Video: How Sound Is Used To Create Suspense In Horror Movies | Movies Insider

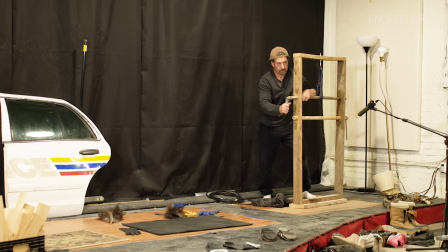497s
Leslie accentuated the sound of the creaking floorboards using his custom-made creak box.
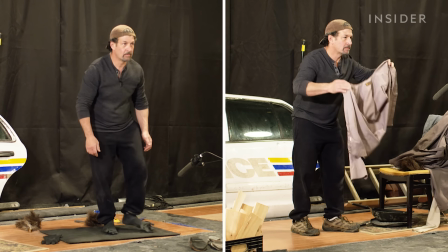509s
Earlier we saw how subtle footsteps and whooshes signal the bad guy's presence. Here it's a faint rattle of a ladder in the distance.
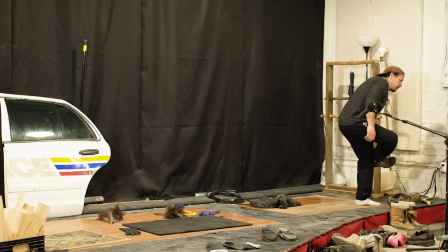518s
She hears something and it jars her. Now, we don't need her climbing up the ladder because that would be just giving away the farm.
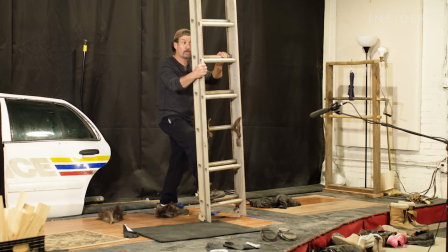530s
Not too loud, not too big. He's trying to sneak up on her, too.
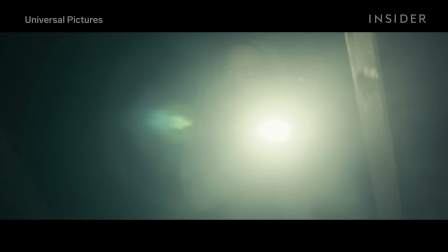535s
Since all we hear is that rattle, we don't know exactly where the bad guy is, throwing our senses off yet again.
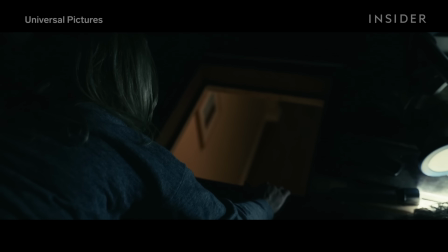542s
That's crucial because it's priming us for this jump scare.
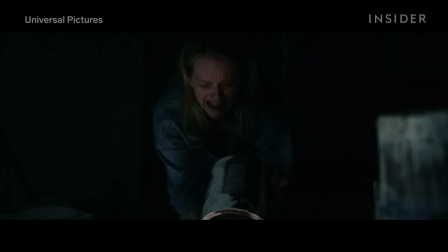548s
Part of why that reveal is so terrifying is because of the proximity of the invisible man.
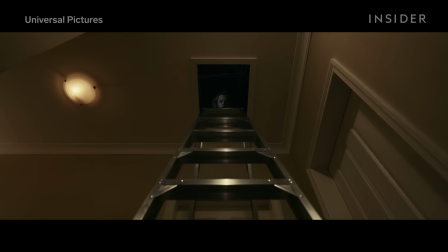553s
By giving us minimal hints as to his whereabouts, the sound design tricked us into thinking he was farther away.
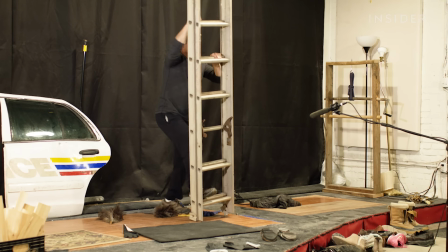559s
When he gets splashed with paint, at that point the cat's out of the bag.
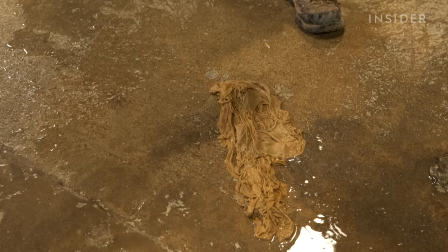566s
The big moment here called for some bigger and messier sounds. We don't want to dump paint everywhere, but we need it to sound thick and gooey.
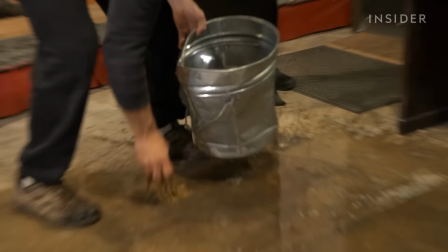574s
The best tool for that are these scraps of sheepskin, which Leslie says are nastier than your usual towel or rag.
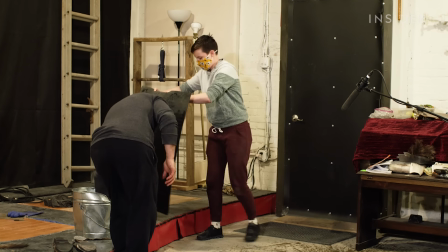581s
But it holds a ton of water in it, which gives it a very, you know, very gooey, visceral kind of sound to it.
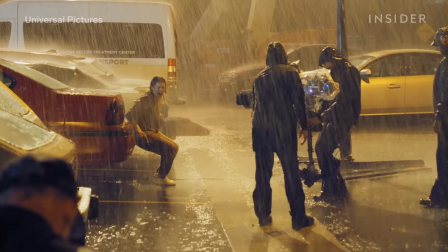592s
To maximize moments like this, horror movies have to walk a fine line, figuring out how to hide a character while revealing them at the same time.
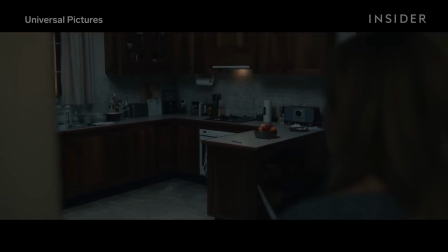601s
They accomplish this with subtle Foleyan sound design that
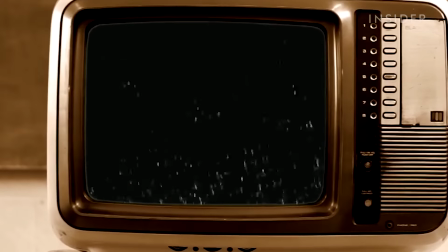609s
goes beyond realism to create a heightened reality where your ears and mind are playing tricks on you don't
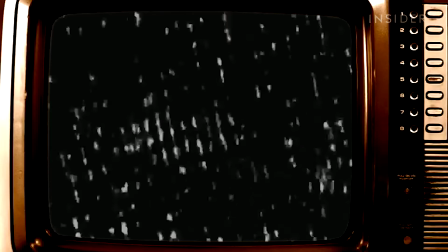let them haunt you hello